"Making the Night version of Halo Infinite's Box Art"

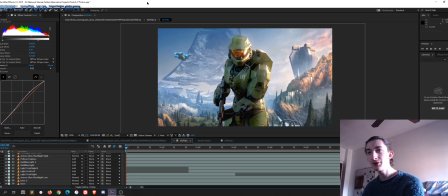0s
Hey guys, I'm Split Matter, and today I'm going to show you how I made the Halo box art night version, or night mode, with the flashlights and all that stuff that I posted on Reddit.
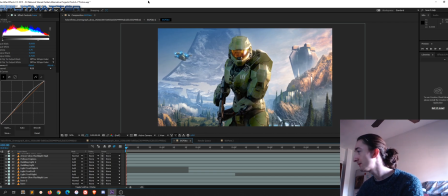14s
So, okay, so we've got Adobe After Effects here. I used After Effects and Photoshop, but I mostly used After Effects because it's way easier to like do effects and like compositing,
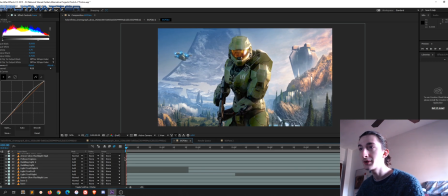34s
and also because I wanted to animate the cinematograph that 343 Industries made. So here we've got the original cinematograph,
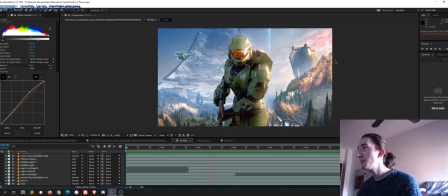49s
which has the these lights that go up, you know, these beams that go up to activate the halo, or I don't remember exactly for what they were,
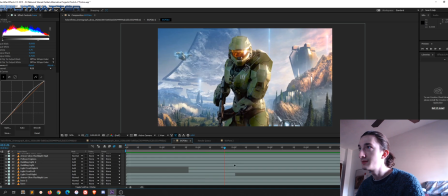61s
but yeah, you have that basically, and the clouds are animated, and the Chief's visor does a bit of animation and all that stuff. So I thought, well, why not make it like nighttime, since it looks like Halo Infinite's gonna have a day and night cycle.
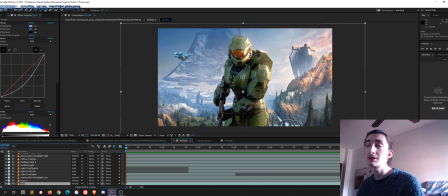79s
I hope.
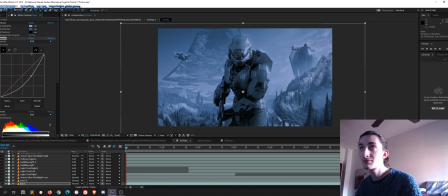82s
So basically what I did first is add a tritone filter, just to make it look more like nighttime mode, where you have less saturation and stuff, and it looks kind of bluish.
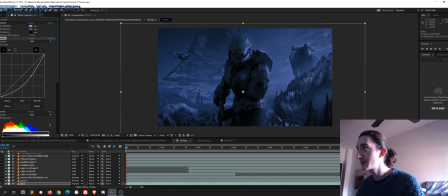97s
And then I added curves to give it a bit of a darker tone as well.
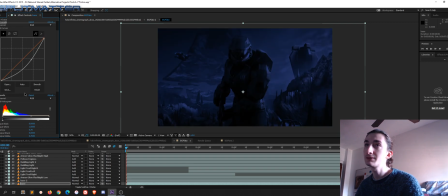105s
And then I did the same with levels, and there we go. And there we got the base, and then another curve to give it a bit more brightness in the highs, but very lightly. So there we've got the base backplate.
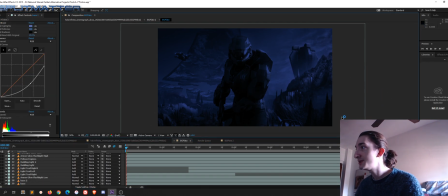122s
And then what I started doing is I wanted to occlude the foreground buildings and terrain a bit. So I went ahead and made another layer, and then just made an entire mask that spanned the whole terrain.
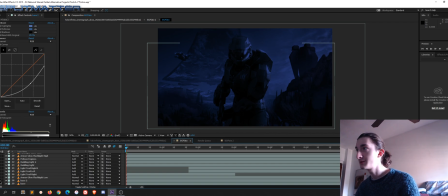139s
So you've got that over there. I'm actually gonna hide the helpers here. So I had to do all of this manually, go just around here, you know,
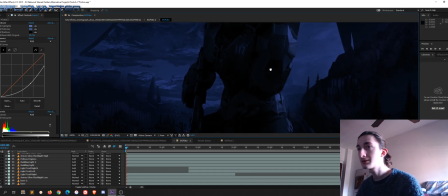152s
boop, doing every single dot in the rocks. I'm gonna show you the mask,
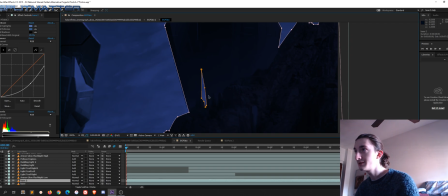161s
and then you've got this subtraction layer here because it's in the middle of the building.
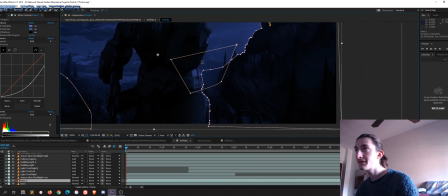167s
And this is a feathered mask, subtraction mask, so that it looks like fog,
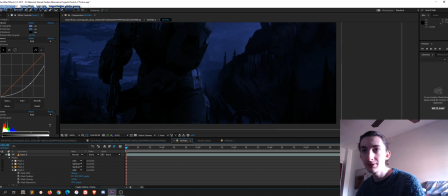175s
and stuff like that. So basically, if we go here and lower the opacity, you're gonna see that. Hang on, wrong one. Too many masks. Huh, my brain. Okay, there we go. So as you can see, this is
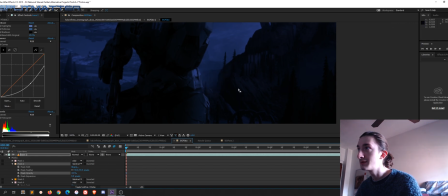193s
what makes it look a bit like fog there.
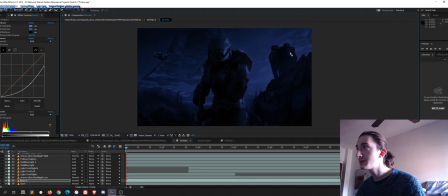198s
So basically we've got that first, the foreground occlusion or darkening, and the general base plate. So after that, what I went ahead and did is I added a bit of a flashlight glow here.
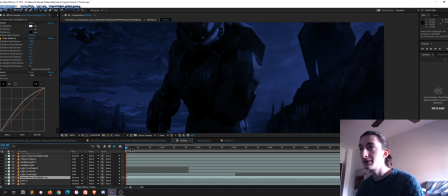217s
So I don't know why it's not, oh right, I have to go a bit forward.
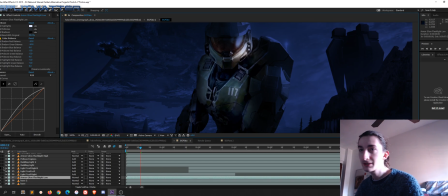221s
So I added a bit of a flashlight glow on the armor.
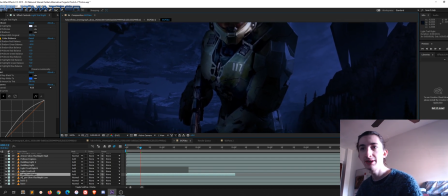228s
Very basic. What this does is it's just a couple of masks.
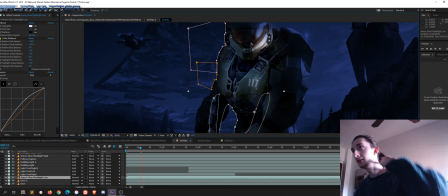234s
As you can see, this is the main light mask, the green one, as you can see here.
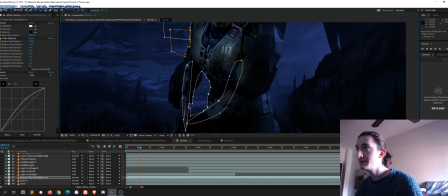241s
And then you've got the arm mask, and then you've got a few subtraction layers so that the background doesn't glow.